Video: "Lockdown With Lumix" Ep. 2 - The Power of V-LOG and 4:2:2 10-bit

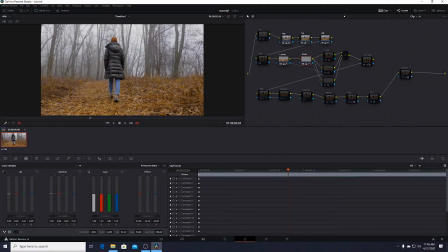244s
These were clips that I wanted to extract the color from, so when I go and do a super stylized look, I can save these colors and I can work with them individually rather than having them exist throughout the entire look. And what this is going to do, it's going to create a really realistic look.
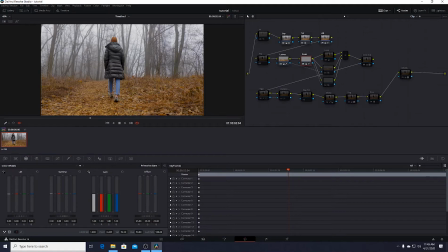263s
Even if it's super stylized, this allows the audience to believe that our subject exists in this environment. So moving forward, we have our look. And as you can see, it's super blue and it's kind of taken over everything. Like I lost the color in my leaves, you can see from before.
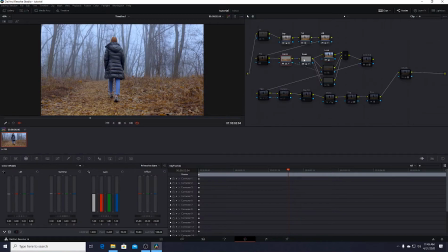281s
But what I can do is, since I've qualified both of these, I can then create layers and say, hey, I don't want, my stylized look to interfere with my leaves. So what I can do is I can bring them back. So as you can see, before and after, we're able to bring back that natural color of the leaves.
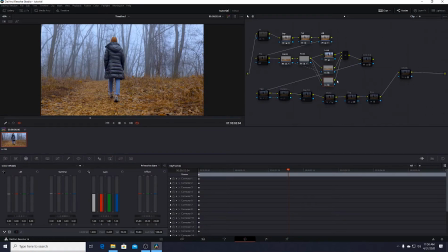300s
Same thing with the pants. So now I can keep everything natural. It's starting to look really good. Like, this is already, right off the bat, a really nice look, because we have these nice cool fog and we have nice warm leaves. So we have nice color contrast.
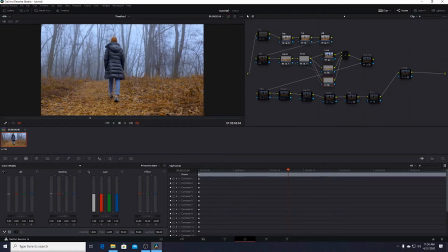317s
Really only two colors do exist in this entire frame, which is our blues and our oranges, which are really nice contrasting colors. So this is just my look adjustment. This is going to allow me to change maybe the color of the fog a little bit, really just help accentuate the style that I was going for.
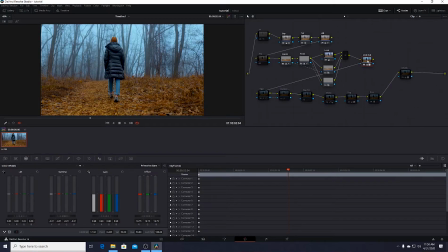334s
So as you can see, we added a lot of contrast. This node right here really starts to hone in on that style that we're going for. So really cranked the contrast,
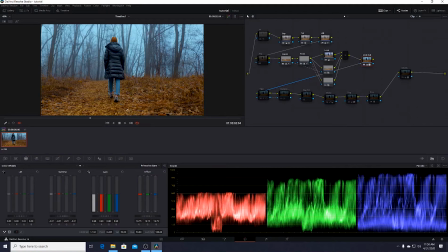348s
and started changing the color of the fog and accentuate once again the leaves. So we're really starting to bring that look in. Moving on, this is probably one of my favorite nodes as a vignette,
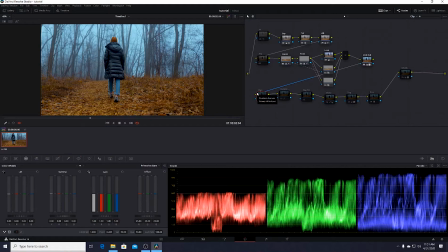364s
and people usually use it as your classic oval that just creates like a center framed exposure, and that's not really what you want. You want to be able to grab around your subject and then create a vignette,
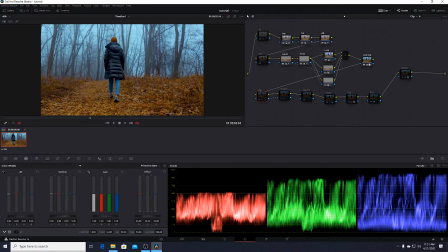380s
so you can really allow the audience to just look right at the subject.
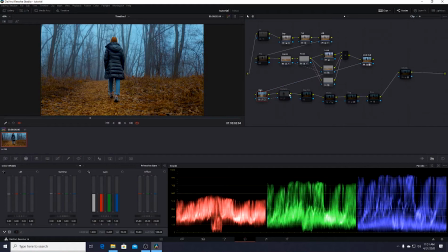385s
So let's turn that on, so you can see just right off the bat how much that's really drawing your eye to the subject and helping create this mood that we're going for. So the next node it's an outside vignette.
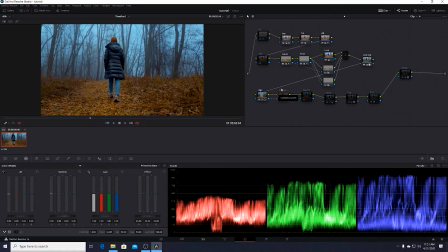398s
So what it's going to do is I control anything that's within the vignette.
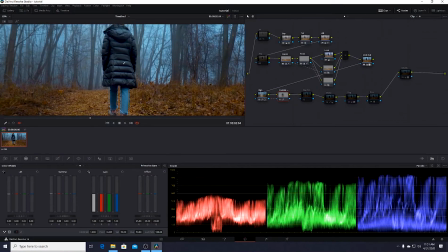405s
So let's turn that on, and it's probably hard for you to see, but we're adding just a little bit of exposure right where we selected outside of the vignette.
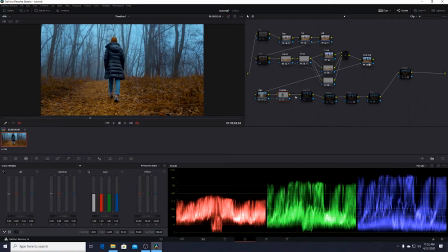419s
So this is a negative fill node that I usually use. Because this isn't lit with negative fill, I really don't have to worry about it. I can always use it for something else, but for this look I didn't really need it, so I just kind of left it off. So moving around to our next node, this is our sharpness.
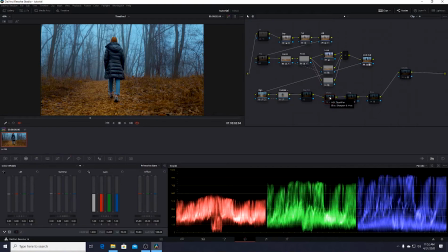437s
The lens I was using was the Panasonic 24-105, which is already a pretty sharp lens, but I just really want to bring out the detail of our subject, and I'm going to be accentuating the fog and adding film grain,
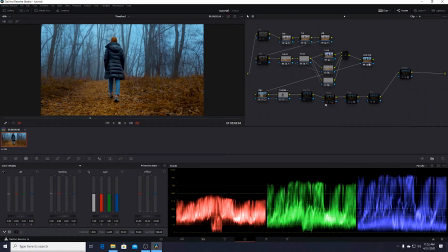451s
so I really want to sharpen our image first so we can bring out some detail. So this actually does quite a lot.
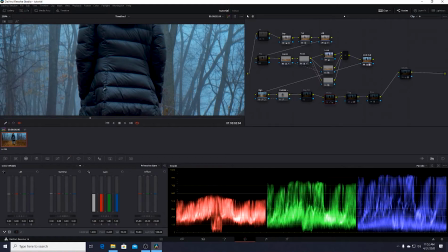458s
You can actually see, if I do a before, everything's really soft, and after we're just popping the details, especially in the jacket,
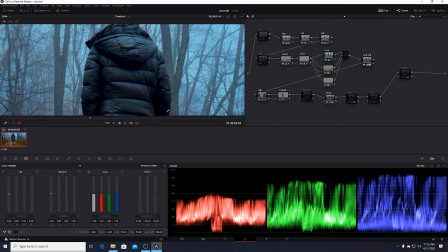466s
just bringing out some nice detail, even in the trees. So we're just going to bring out a little bit more detail before we go and start softening our image.
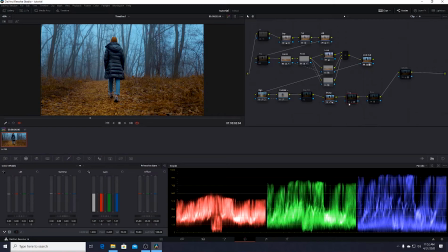476s
So the next one's going to be fog. What this is doing is just creating a nice softening effect, which is under here, so it's a blur.